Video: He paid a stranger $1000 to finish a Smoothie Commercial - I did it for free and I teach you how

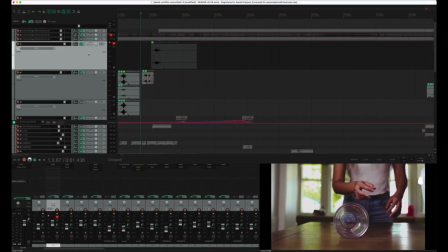(4:07)
Then here the things start to be less sound design and let's play with the recordings and play with the layers.
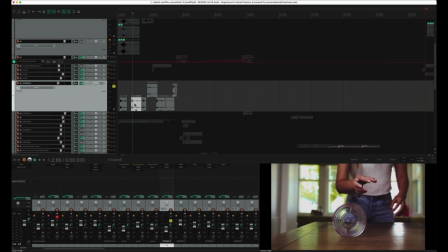(4:14)
I did some recordings. Let me just move this around.
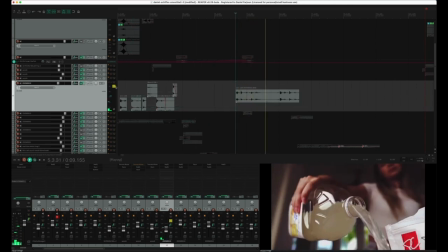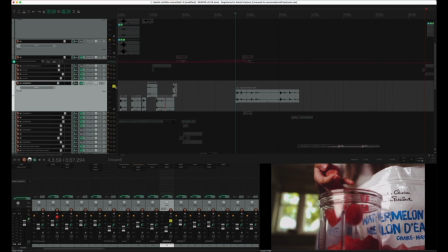(4:23)
I was rolling something. The good thing is that you can feel these bumps, right? When I'm rolling this whatever it is and
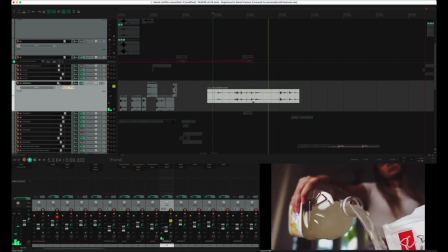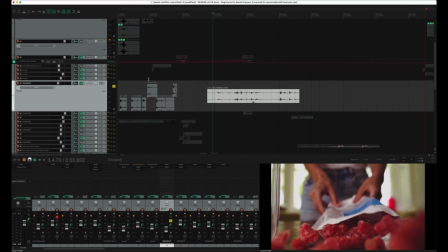(4:40)
you feel that somehow on a wooden table what I did here is I
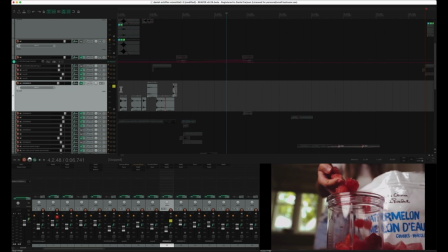(4:45)
sliced just to have these bumps this
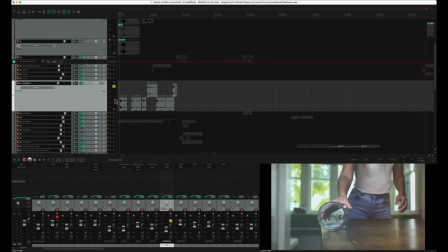(4:53)
is one layer another layer
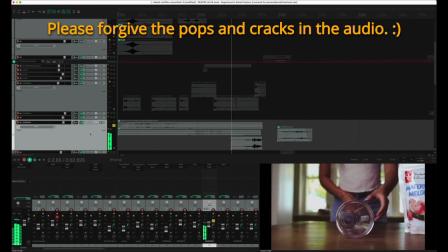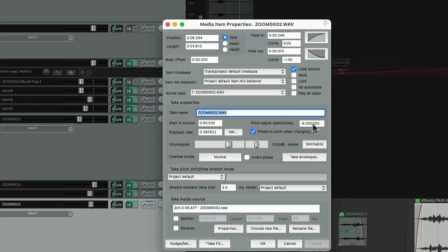(5:01)
this is interesting we have a pitch I put a lower pitch and also I reduce the playback rate it's not playing like a natural speed it's a 0.38
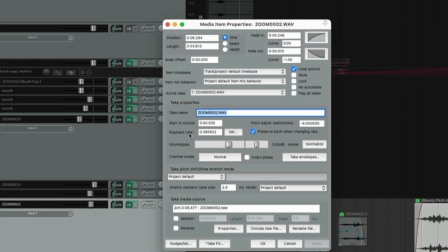(5:14)
from this one 100% so it's 38% let's do the opposite here so let's put zero pitch no pitch shift one speed so
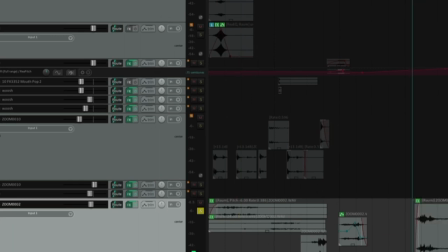(5:28)
this is our original so actually I was sliding the milkshake glass on a wooden table because I couldn't slide as much as
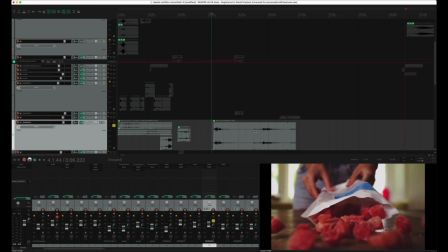(5:41)
I had this slow motion I added two layers of this movement and on top of this of course I reduced the pitch to have more slow motion effect
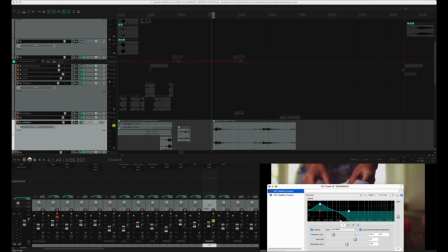(5:57)
you know so let's again and
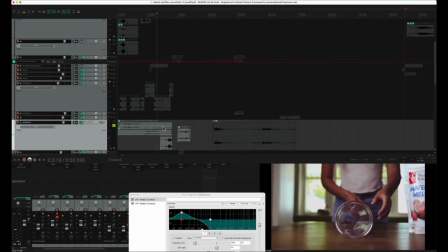(6:04)
here is the natural one here is just picking up I literally literally use
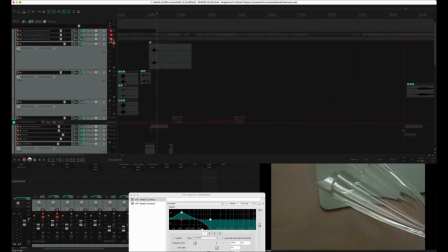(6:10)
the picking up thing so you can see here we
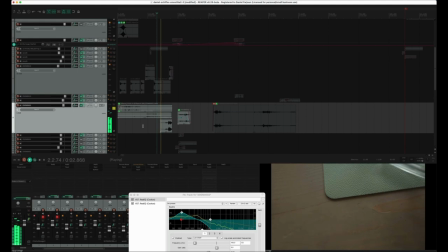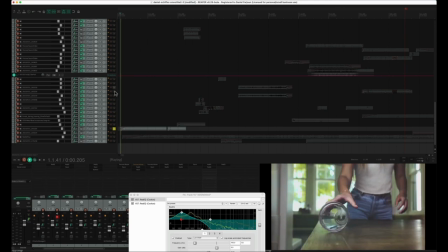(6:21)
also have this audio I'm
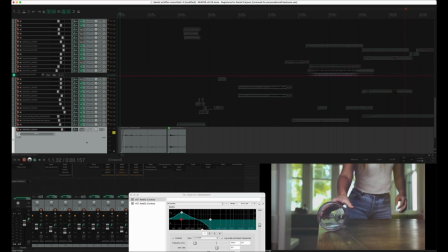(6:28)
adding this feeling of the glass rolling so I recorded with my smartphone it's not a fancy it's nothing special I recorded with this Samsung smartphone while I was filming to show you guys
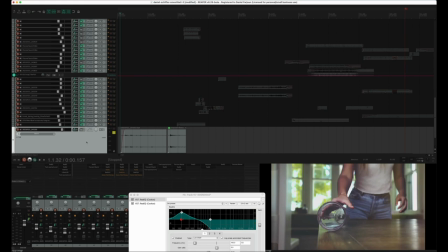(6:44)
how I could layer this stuff what was my source and I just decided to use
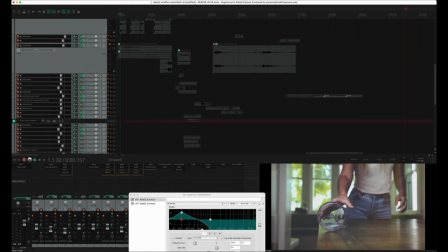(6:50)
this so actually yeah it's what you saw
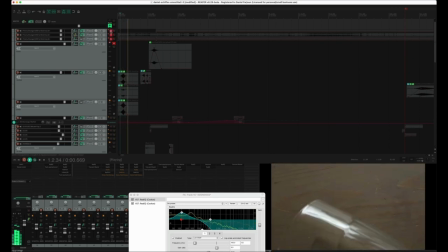(6:54)
on the screen before this is absolutely
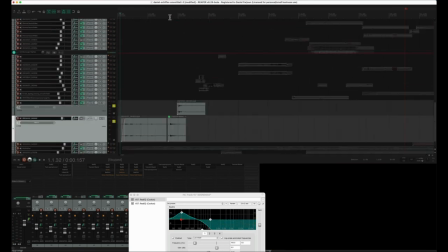(7:01)
the originals another part of the audio i have more
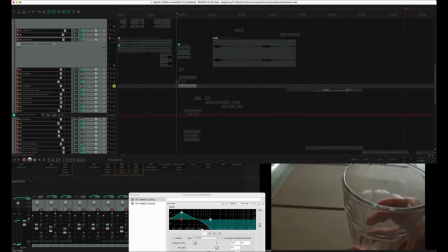(7:06)
layers i have this i have this it's
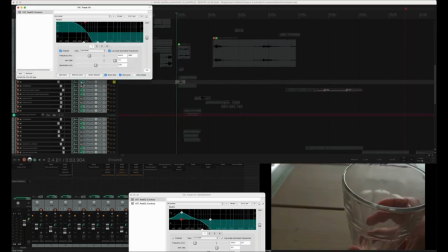(7:12)
a base one and for this you already understand put more gain on the low frequencies remove the higher frequencies and you
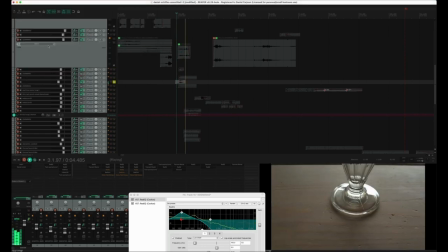(7:22)
have an extra here I have another type of punch or something bumping for the transition of
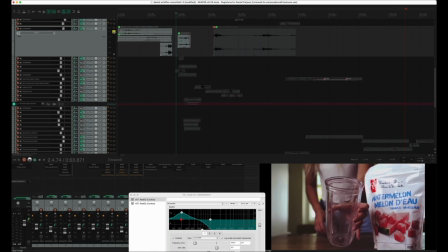(7:33)
the camera instead of using that swoosh again whoosh again I'm using something I created with the movement of the glass on the table so next
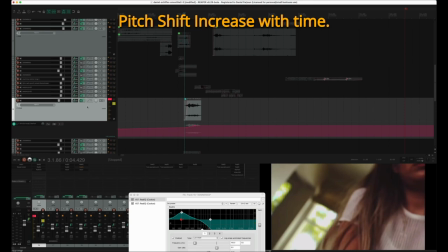(7:47)
step is it's like a shift going up I just put this rear pitch so i
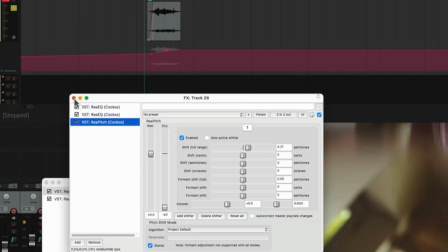(7:55)
added like four semitones but actually i'm moving from four to ten
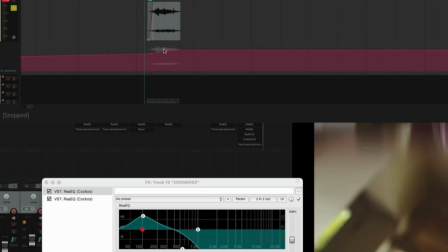(8:04)
semitones so i'm doing this equalizer
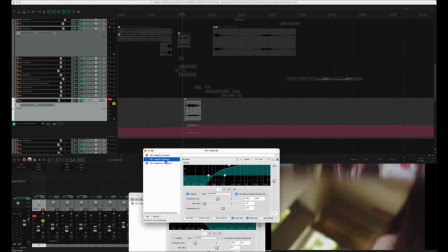(8:09)
rolling off the bass frequencies i'm yeah adjusting again giving
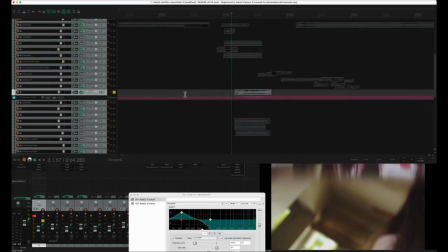(8:15)
extra high frequencies another layer is this one
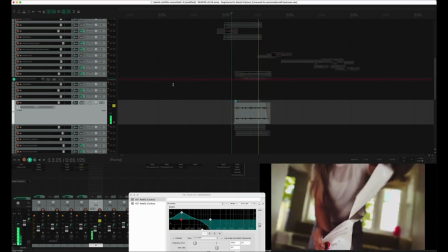(8:21)
let's listen actually do you know what it is it's
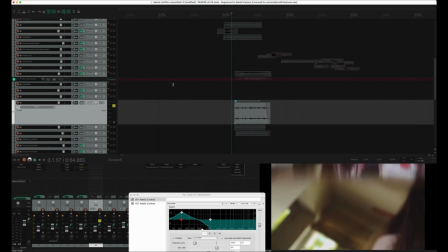(8:28)
watermelon yes i'm breaking the skin of the watermelon and actually this product it's frozen watermelon for you to do this smoothie right i literally used the simulation of opening this
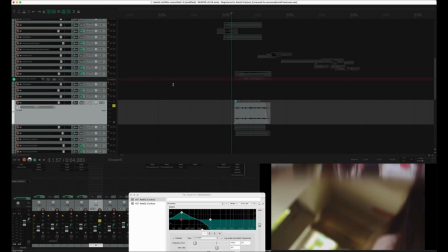(8:46)
package while I recorded opening the watermelon so this is one audio this is
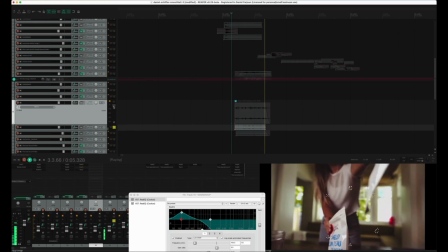(8:55)
another audio I open the stereo here left and right
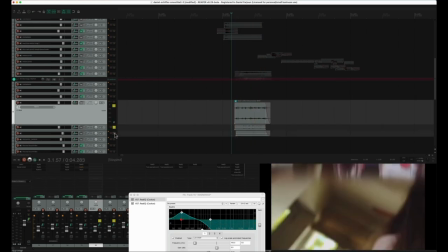(9:00)
and this is the central one a different texture it's not the same together all these layers we have this well
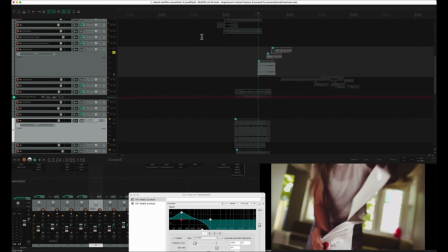(9:13)
next one just pitch and original recording so
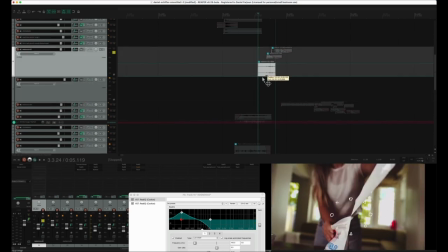(9:22)
i'm going to add this second here just to show to you isolated items this
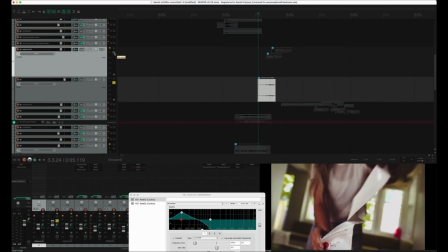(9:33)
is again watermelon squeezed like
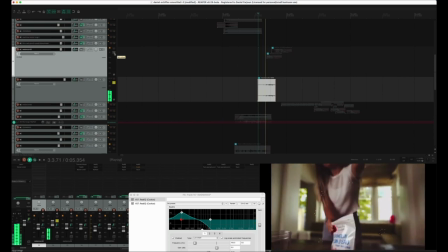(9:38)
with my fingers and etc now you can understand right this is another one
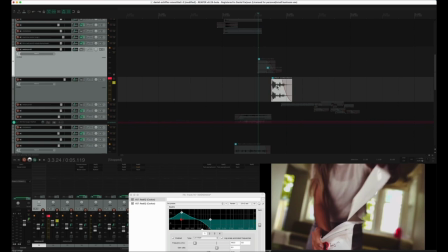(9:47)
and here we have a pitch shift we have different stuff so let me again put as a zero
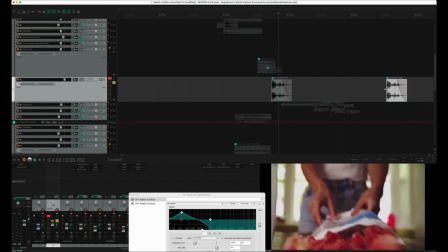(9:57)
I really don't remember what I recorded here but it's a watermelon let's see ice.
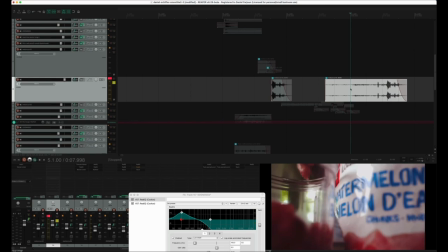(10:07)
Again, it's also ripping, breaking the skin of the watermelon.
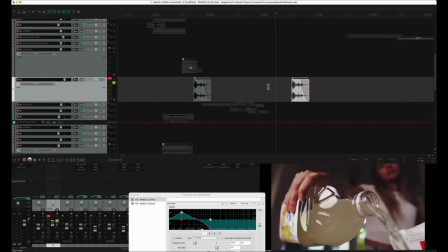(10:12)
See how crazy it is? Crazy! Let's roll back.
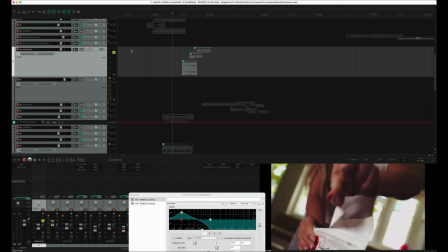(10:17)
And here is with the effects, with the pitch and everything, because I didn't want, again, to put that sound with too much high frequencies.
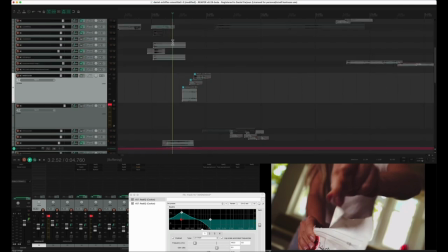(10:26)
On top of this, we have other stuff happening so I wanted to give attention to these other steps happening like like lots of things you see how
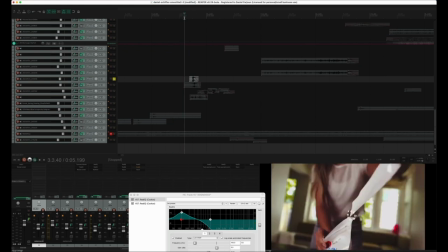(10:39)
many layers we have here so this is I didn't name the tracks but from the wave
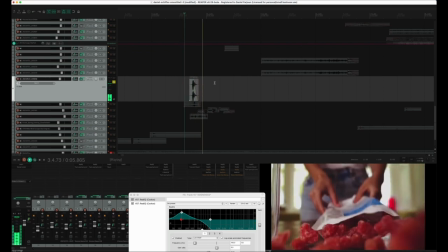(10:45)
I can feel that it's something basic you already understood
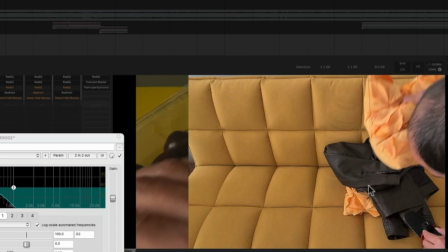(10:51)
it actually is leather coat pillow I'm holding this microphone and
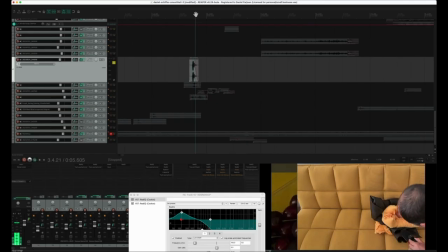(11:01)
with another pillow hitting let's